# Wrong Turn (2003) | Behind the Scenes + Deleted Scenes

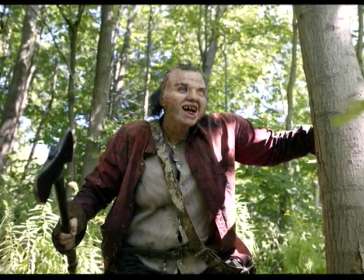8:14 Ted brought to his character of One Eye the child movement, the movements of a kid, the movements of someone that maybe had the mentality of a 4-year-old.
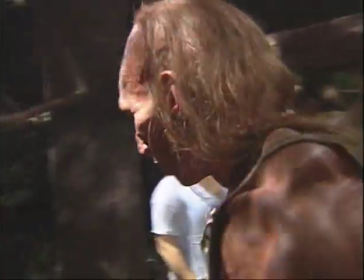8:25 Hello. Nice to meet you.
Julian was a sprung nerve. Three Finger was someone you just do not want to be around. He never stopped moving.
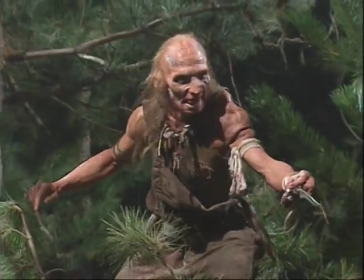8:36 He's always scurrying. He's a scurrying little maniacal, little insane ferret. He was someone who I envisioned from the start being this. And it's exactly what he did.
I've been looking all over. Please shut up and listen. People are dead.
I don't want to pretend that that I don't enjoy a good kill.
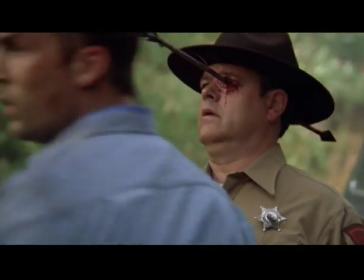8:57 Dead? What people?
Each of the kills was as scripted.
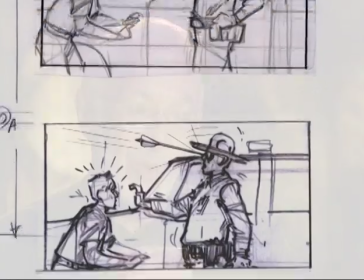9:02 They were out of Alan's mind, the writer, who is obviously demented.
Evan?
Lindy's the bad girl. She gets killed right away for being so bad.
Now get them trousers off, boy.
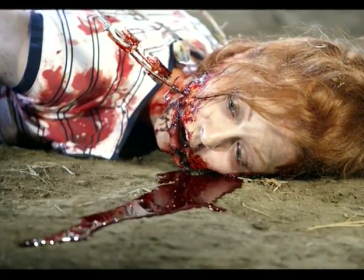9:12 Don't be a sissy.
The idea is how can we come up with a very standard production-specific kill that would really be disturbing,
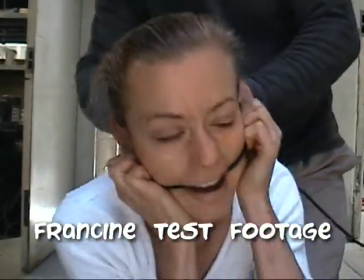9:19 and the idea of garroting someone with barbed wire, especially when the barbed wire is homemade and when it's played a pivotal role in the plot.
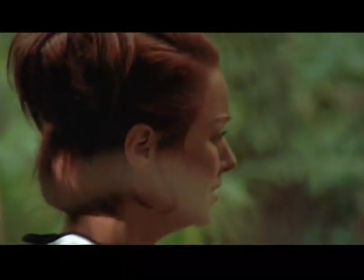9:28 It was really just what would be appalling for people to see and what would cause fear in people and what would reveal a giant.
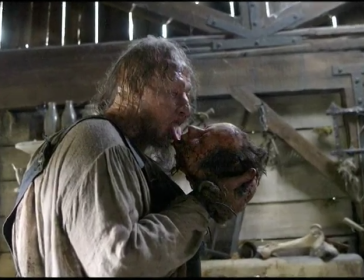9:36 We wanted to give people a hint that these guys are just not right.
Get to the truck.
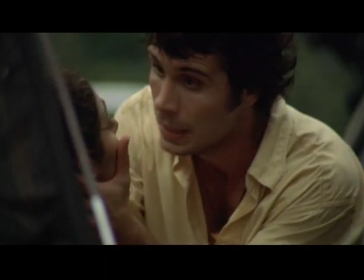9:41 I'll meet you there. I love you.
I wanted him to have a heroic death, a sequence where the audience could really root for somebody and see them running and hope that they're going to make it. Ultimately, they don't make it. It was a physical plate with arrows in it for his back, one digital arrow effect for the puncture,
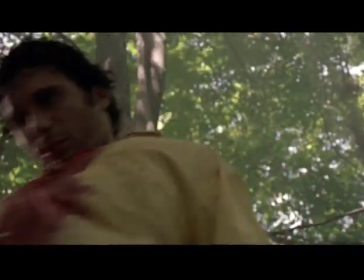9:59 and then after that, when we cut back to him, it's a frontal physical effects plate and a back physical effects plate.
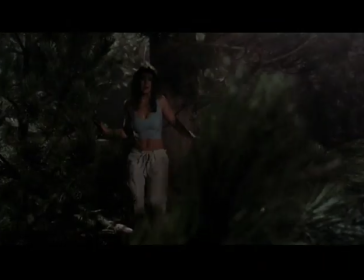10:05 I'm sure that probably the most memorable of those kills was Emmanuelle Chriqui getting the axe from Three Finger right into her face, on screen, in camera. How are you going to do that? We'd be like, well, how do we want the axe thing to work?
1, 2, 3, bang.
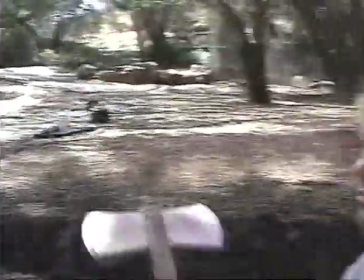10:31 Okay, we'll do it again.
Really fun, basic filmmaking.
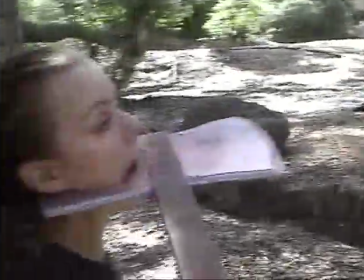10:34 1, 2, 3, bang, bang, bang, bang, bang, bang.
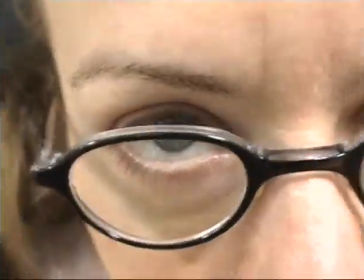10:42 Yeah, that's pretty cool. Let's do another one.
Once we got something that we liked, they would start working on all the expensive part.
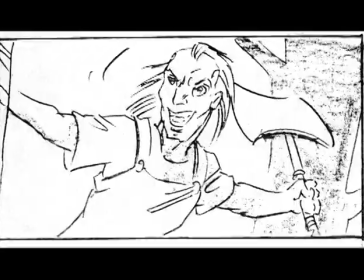10:48 You need drawings to illustrate the idea. We wanted to start with an eye.
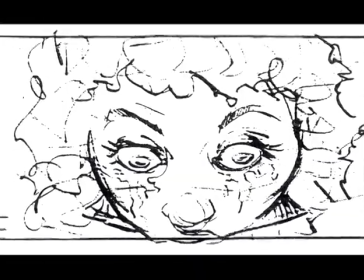10:52 If we could get an eye and see her die, hear a sound of a body separating over like a pupil dilating, that would be just a really great moment for the audience. We were trying to figure out how to go from that to the body fall, and because of digital effects now, we can do that in one shot.
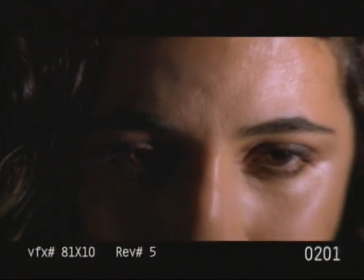11:08 There's a production element which is basically just her eye, which interestingly, there's debate about how much of it to use. In production, there was a little blink in her eye, and some people felt that the blink was really scary, that the idea that your eye would continue to blink after your head had been separated from your body. But in the end, we decided just to use pupil dilation.
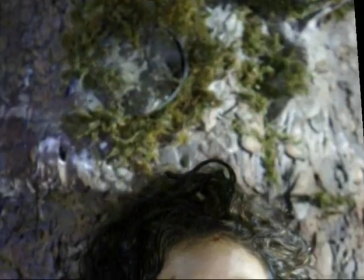11:28 I think it may have been Shane's idea to construct a tree that the living actress could be hidden in.
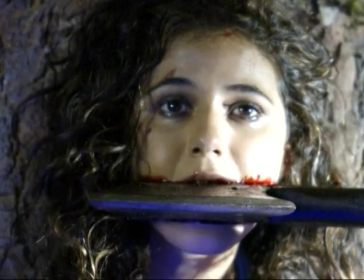11:35 That's actually Emmanuelle's head, but then that was rotoscoped out and put into an all CG environment.
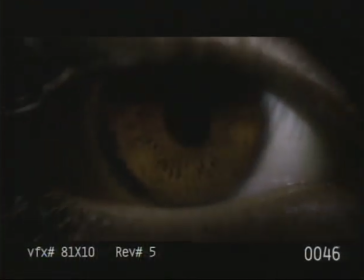11:40 So the tree that her head is axed to is CG, the axe is CG,
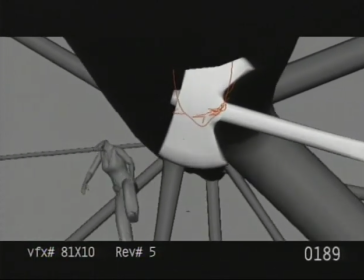11:47 and everything you see below her, her body, the ground, the branches that she hits on the way down are all CG. I think it's one of the great decapitations because it's more than a decapitation, it's a half cap. People who are afraid to go to horror movies are generally afraid their whole life.
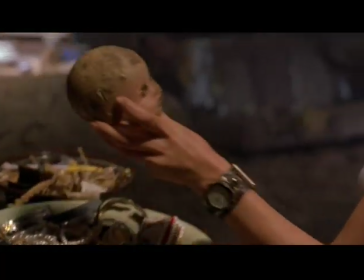12:06 People say to me, do you have nightmares? I never have nightmares.
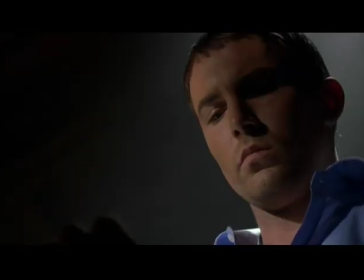12:09 And I go to movies and see the most bizarre thinking things in the world and go, wow, that is really sick. How fun is that? And I don't have to carry it around. And I think that's very healthy.